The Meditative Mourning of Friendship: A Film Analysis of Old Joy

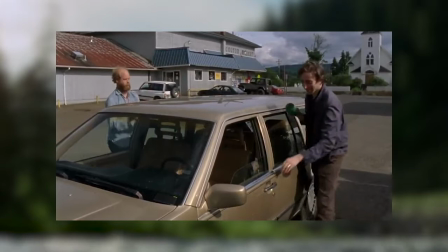(0:00) Koozie, I'm downtown. Wait! You take this one. Fuck, Koozie! Now you take this one.
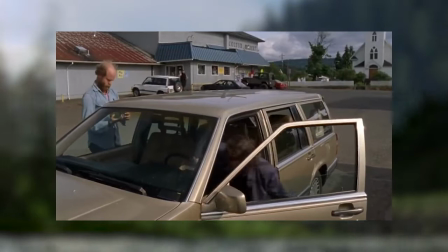(0:06) Now you take this one.
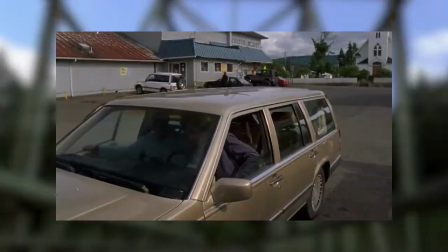(0:11) These aren't even funny.
Old Joy is Kelly Reichardt's 2006 indie film about a soon-to-be-a-father,
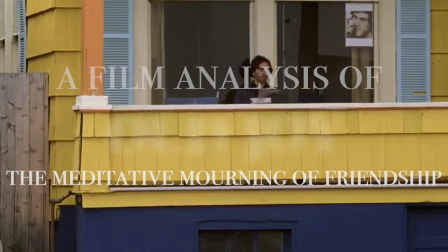(0:17)
Mark, who takes up the chance to reunite with his old buddy, Kirk, on a weekend camping trip.
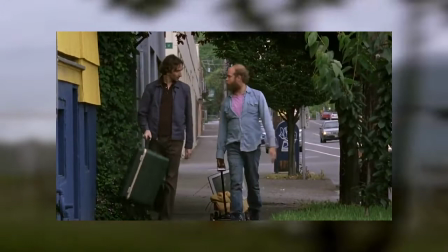(0:23)
The melancholic essence of this old friendship reveals itself to us in slow moments
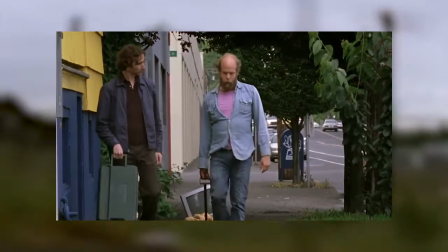(0:28)
of realism as Mark finds that this friendship has been dead for a long time.
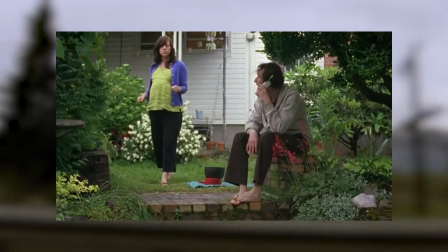(0:33)
Mark's unassurance of his duty as a father fades as he realizes that he and so much else has already moved on.
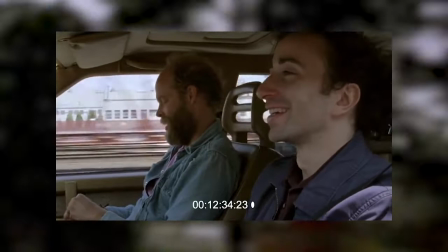(0:39) See what I can get for it. Since it's gone, man. No way. The rent got to be too heavy. Now it's a smoothie place.
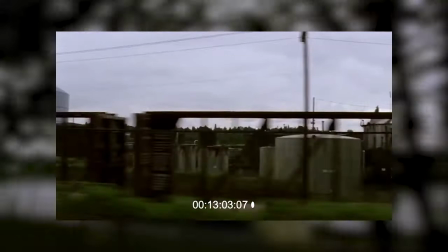(0:47) Rejuicination. Oh no. End of an era.
Reichart masterfully plays with the meditative but intense silence that permeates the majority
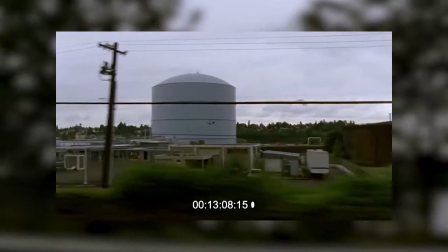(0:56)
of this film whilst also framing this journey as within the realm of something greater.
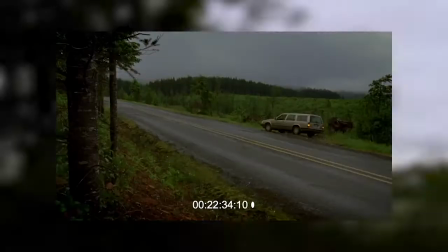(1:01)
This film's apparent sweetness of reminiscent memories is often cut short by moments of opposition between our main characters.
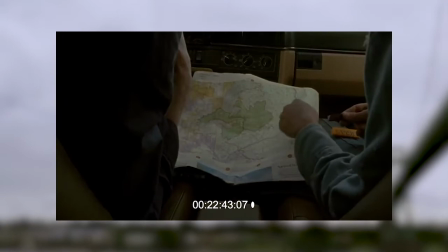(1:08)
One of the first scenes displaying this is when Mark and Kurt seem to get lost.
We're somewhere in this area.
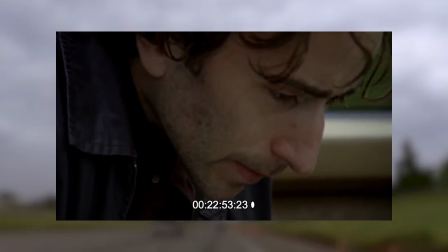(1:16)
They're looking at a map together as Kurt rolls a joint. In this, we observe two clearly opposing perspectives as Mark closely examines the map,
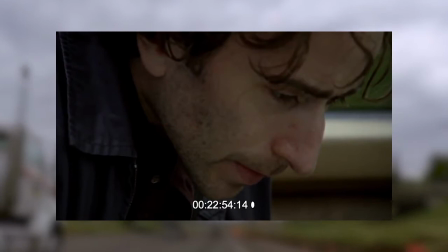(1:24)
aiming to find his way, while Kurt is perfectly fine meandering through as it is more important to him just to be beside Mark.
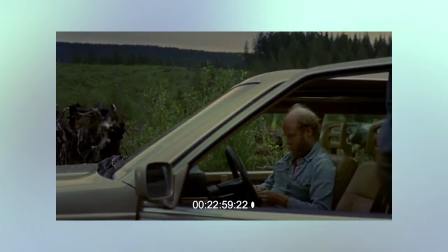(1:32) I need a little space.
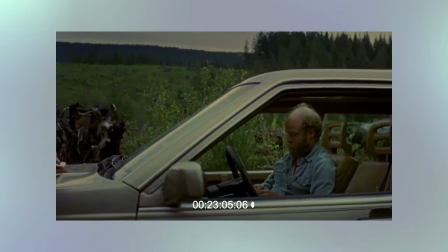(1:36)
Mark shoots open the door and grabs the map. We are left to sit with Kurt as we wonder why Mark acted so abruptly and whether it was intentional, if at all.
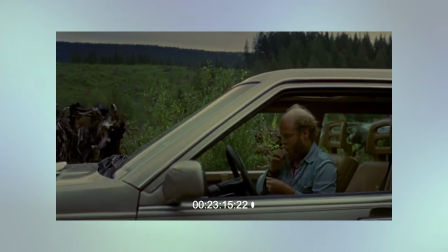(1:46)
We sit in this moment for a long time.
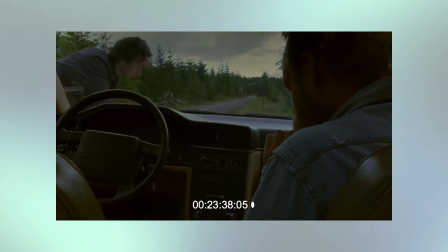(1:48)
Mark is separated from us and Kurt not only through the windshield but also in the framing as he is all but entirely off screen.
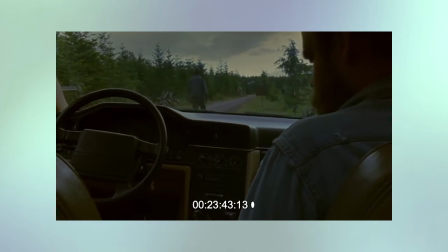(1:56)
Then we move inside the car with Kurt as we see Mark march off for seemingly no reason.
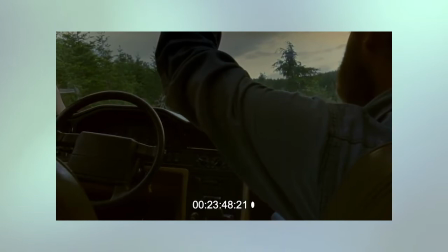(2:03)
A phone rings and Mark comes running back.
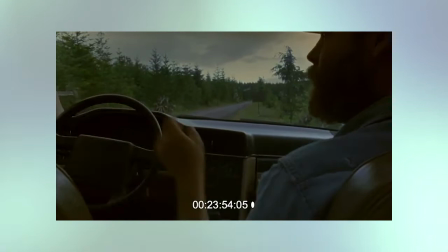(2:06)
Our position inside the car helps us to view Mark's actions from Kurt's perspective, an idea that will be key when hearing Kurt's worries later in the film.
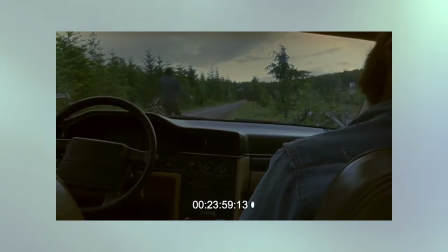(2:15)
Being inside the car really emphasizes that Mark is walking away from us, and we're still not sure why.
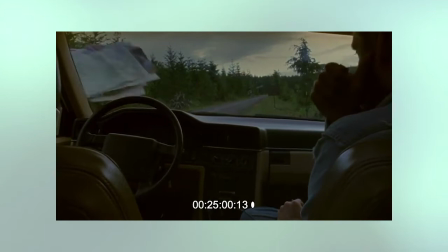(2:22)
On the phone with his wife, Mark continues off as we hear faint moments of his conversation.
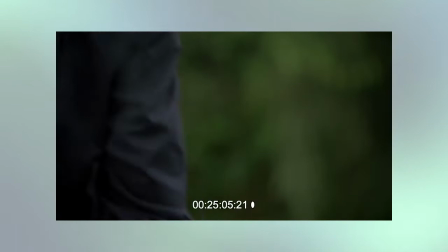(2:27)
When he comes back, we get an eerily intimate close-up of Mark's Mark as he says,
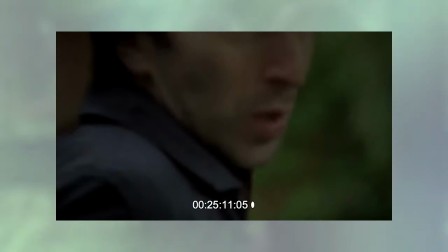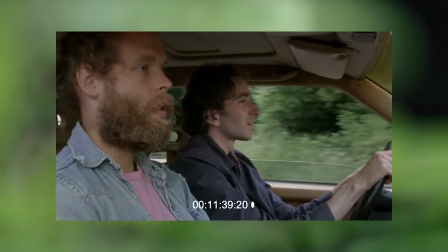(2:39)
This scene initiates a rift between Mark and Kurt,
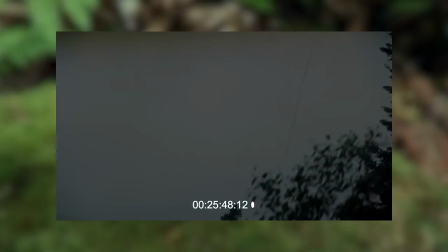(2:42)
where each moment of abruptness is continually cut short by a door opening, a phone calling, or an intense close-up.
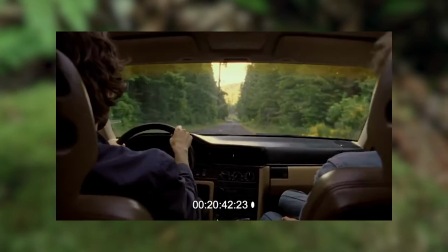(2:49)
We were given a lot of silence to think about why we were viewing it this way,
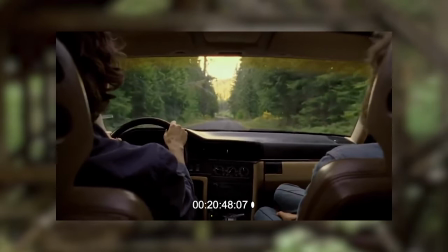(2:53)
why Mark is acting like this, why he seemingly seems fine to be out in the wilderness now after answering a phone call from his wife.
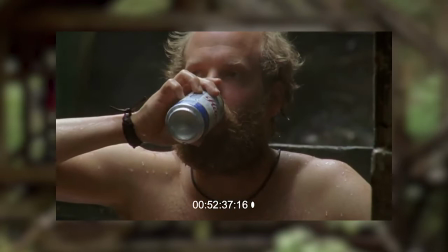(3:00)
It seems more and more apparent that Mark was simply using this trip as an escape, whereas Kurt really missed their friendship.
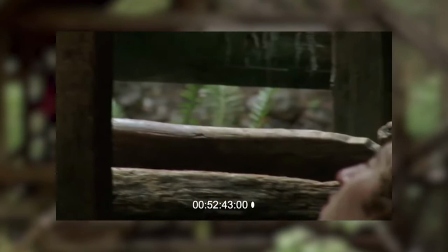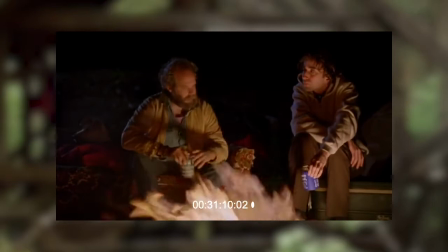(3:12)
This division between them coalesces when the two are at the fire pit.
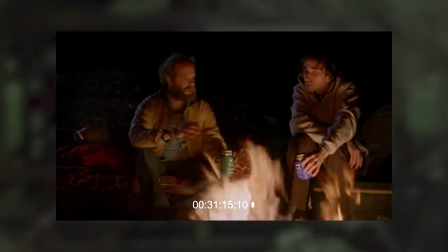(3:17)
The framing of this scene emphasizes their division as they sit on separate pieces of furniture,
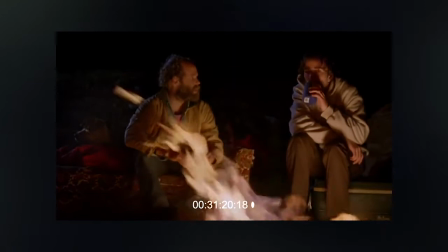(3:23)
Kurt in a relaxed position, while Mark sits arms crossed and knees close.
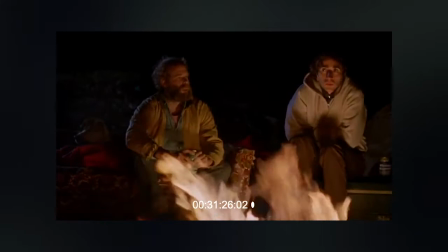(3:28)
These positions foreshadow their intense conversation when Kurt opens up about a worry that Mark and him aren't close anymore.
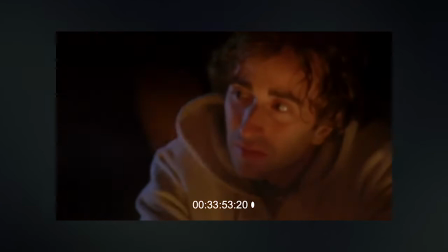(3:35) I miss you, Mark. I miss you really, really bad.
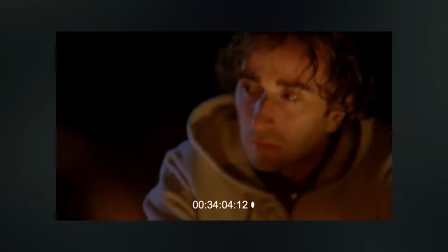(3:42) I want us to be real friends again. There's something between us and I don't like it.
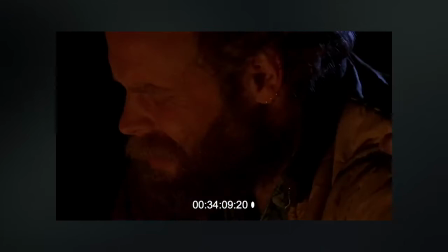(3:47) I want it to go away.
It's rambly and awkward and true as it is clear that something isn't the same.
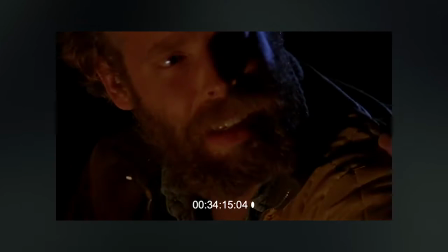(3:53) Man, what are you talking about? We're fine. Are you serious?
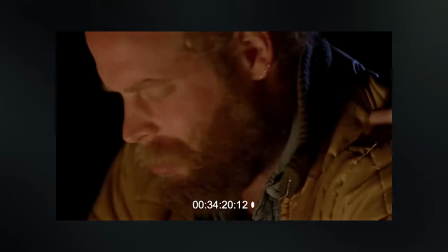(3:59) Do you really think that? Of course. Of course I do. We're fine.
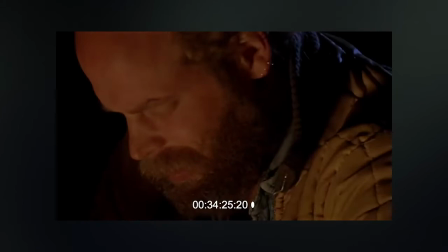(4:04) We're totally fine.
Trying to steer away from vulnerability.
I don't know.
Mark says, we're fine, we're fine.
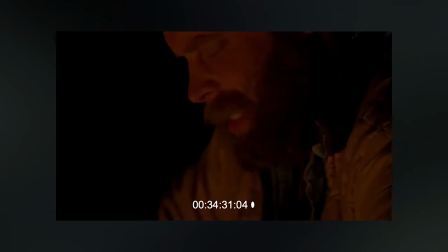(4:10)
And Kurt drunkenly tries to redeem himself.
God.
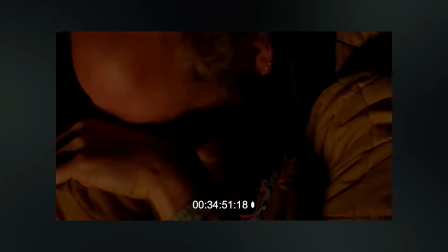(4:18) God, I'm sorry.
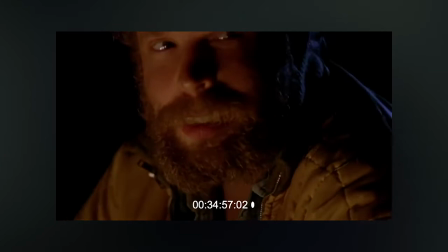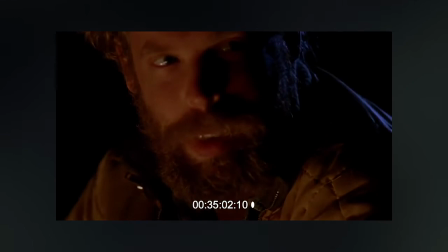(4:27) I'm just being crazy. I know. don't pay any attention to me, okay?
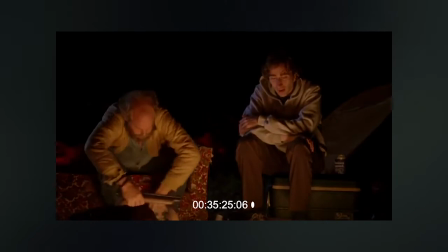(4:33)
Trying to break the awkwardness in Mark's unwillingness to open up, Kurt begins to reload a toy gun, eager simply to break the silence.
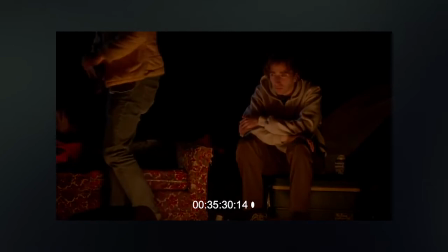(4:42)
Whereas before the silence left space to meditate on things,
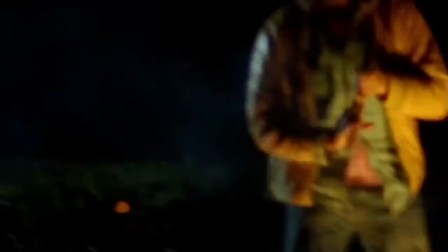(4:46)
Kurt just wants to move on in the scenario, realizing that Mark won't give in.
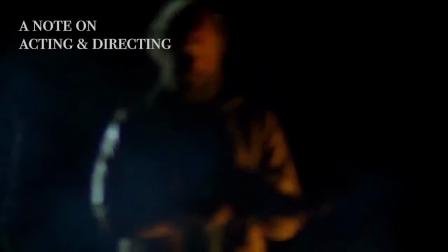(4:52)
The story only works with the tremendous acting of Daniel London and Will Oldham.
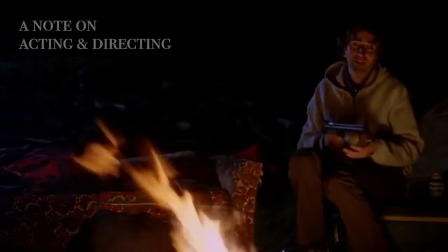(4:57)
These moments of silence between them feel so natural, an off-kilter moment of intimacy between two old friends.
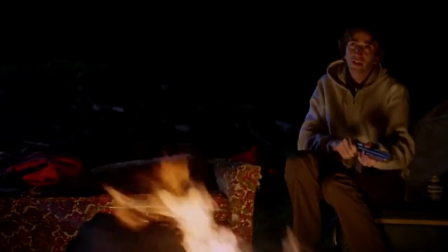(5:04) Two hands is the responsible shooting. One hand is renegade shooting. Yeah, renegade.
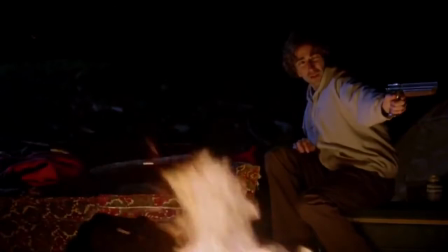(5:11) Try lefty. Switch, switch, switch hit shooting.
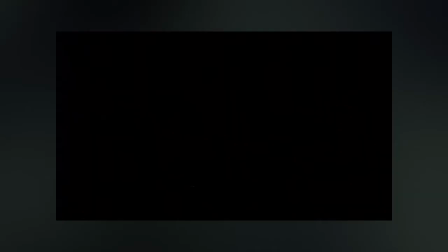(5:18)
As an independent filmmaker, Kelly Reichardt has a lot more creative freedom than the average director. she is able to direct a sequence with
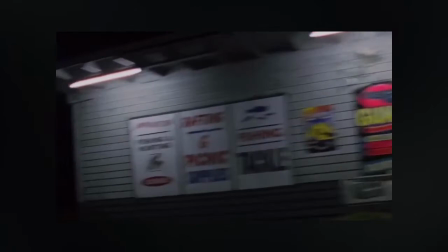(5:26)
10 minutes of silence and really commit to those small moments of realism that otherwise might be considered rare in a high-budget film.
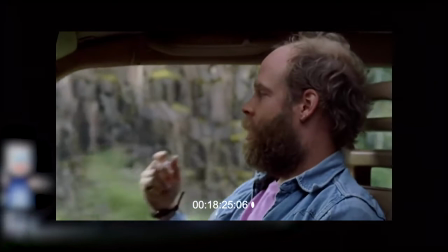(5:34)
These moments of quietness force the audience to think, as Kurt so aptly remarks on in the beginning of the film.
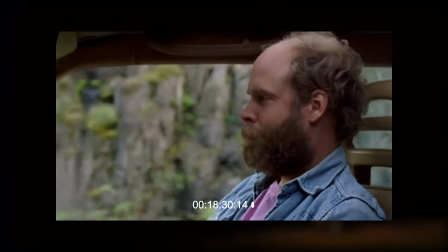(5:40) And most of all, it has this otherworldly peacefulness about it.
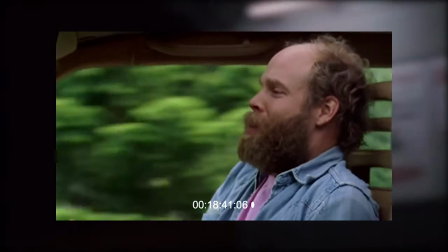(5:49) You can really think. Sounds awesome. Because you can't, you can't get real quiet anymore.
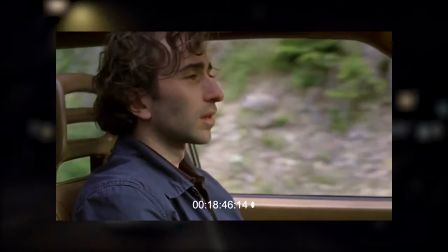(5:58)
Throughout the film, Kurt seems to allude to something that actually has a lot to do with the film's themes.
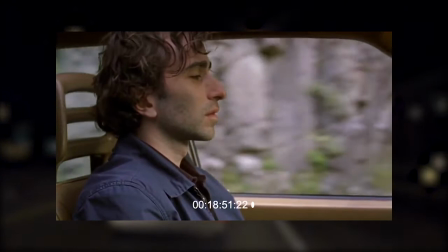(6:04)
While we're given small moments of connection with Kurt, for the majority of the film, we are viewing this trip through Mark's perspective,
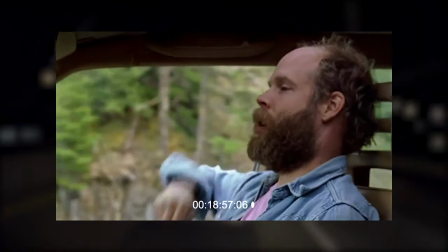(6:11)
as we are granted more and more information about his life's and motivations.
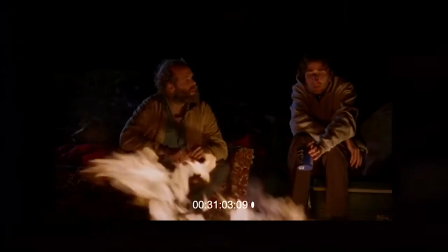(6:16)
Kurt seems to be unintentionally guiding Mark in his realization that life has moved on, and life will continue to do so.
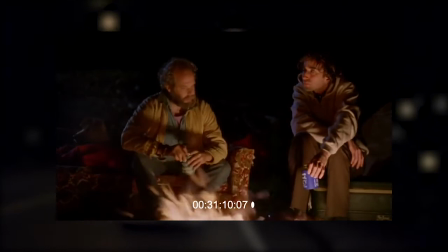(6:22)
There's a moment during this fire pit scene when Kurt sparks the conversation about a theory of his.
It's like this, see?
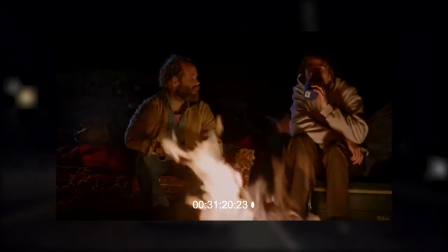(6:32) Sometimes things look like they don't have any order, and then from a different level, you realize that it does have order.
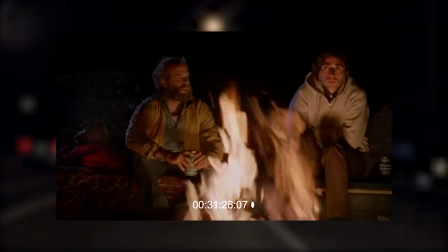(6:40) It's like climbing a mountain.
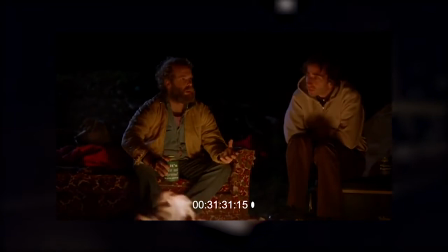(6:42) Look around, you see trees and rocks and bushes pressing around you, and then you get above the tree line. You see everything you just went through, and it all, like, comes together. You know, you see that it has a shape after all.
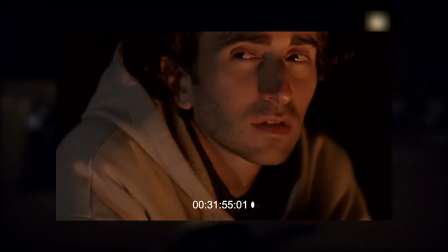(6:56)
While the speech clearly relates to a lot of Mark's problems, Mark is instead simply observing his old friends,
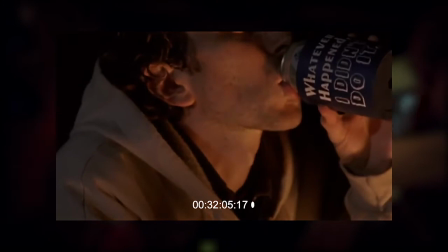(7:03)
coming to terms with the fact that they live totally different lives now. Kurt continuously tries to get Mark involved in some type of conversation,
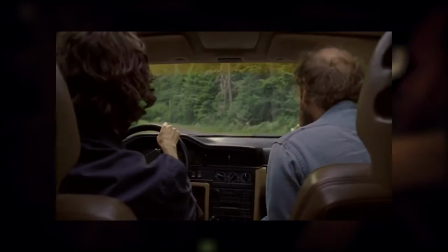(7:13)
but Mark finds it increasingly difficult, either because he cannot relate to Kurt,
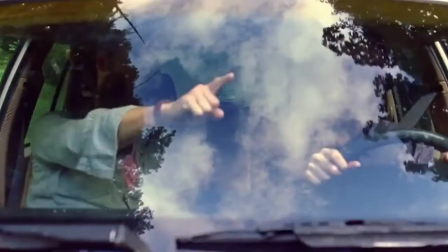(7:18)
or because he refuses to relax given the stress of his life right now.
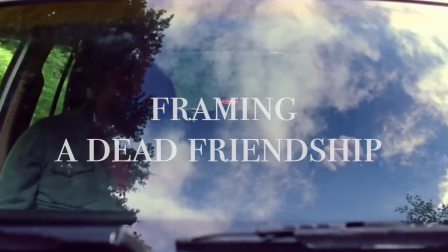(7:24)
The framing of this film serves two purposes.
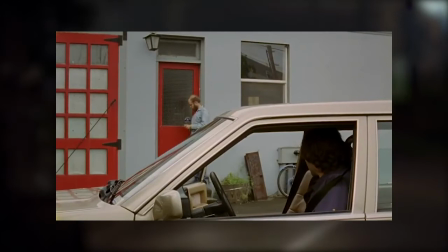(7:28)
To emphasize this rift between Kurt and Mark, and to create an atmosphere of realism critical to understanding this friendship.
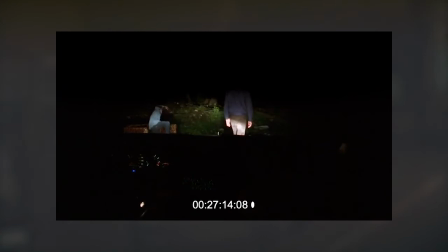(7:36)
As the film progresses, we are not granted increasingly close angles of Kurt and Mark's journey.
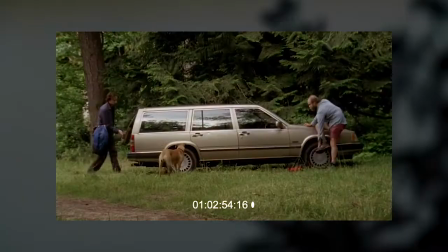(7:42)
Rather, they are framed against large landscapes, forces muddled by the nature around them.
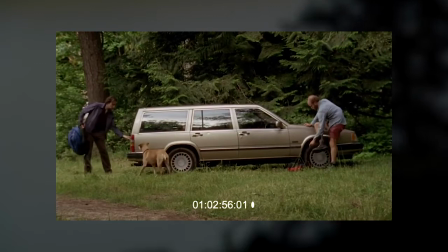(7:48)
As well, the pair are increasingly framed in opposition,
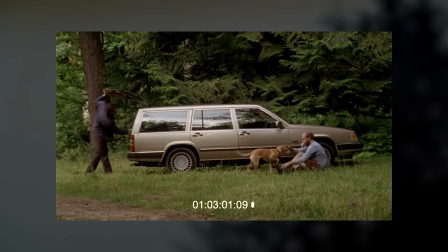(7:51)
divided by a car, a windshield, walking single file, as well as not to look each other in the eye, or even just sitting differently.
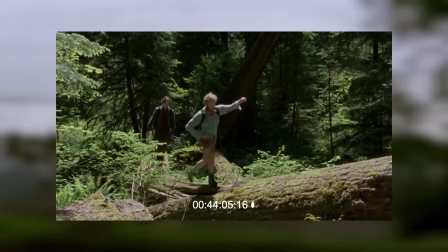(7:59)
The farther they travel together, the more they understand how divided they really are, their estrangement mirrored in the framing of each wide angle shot.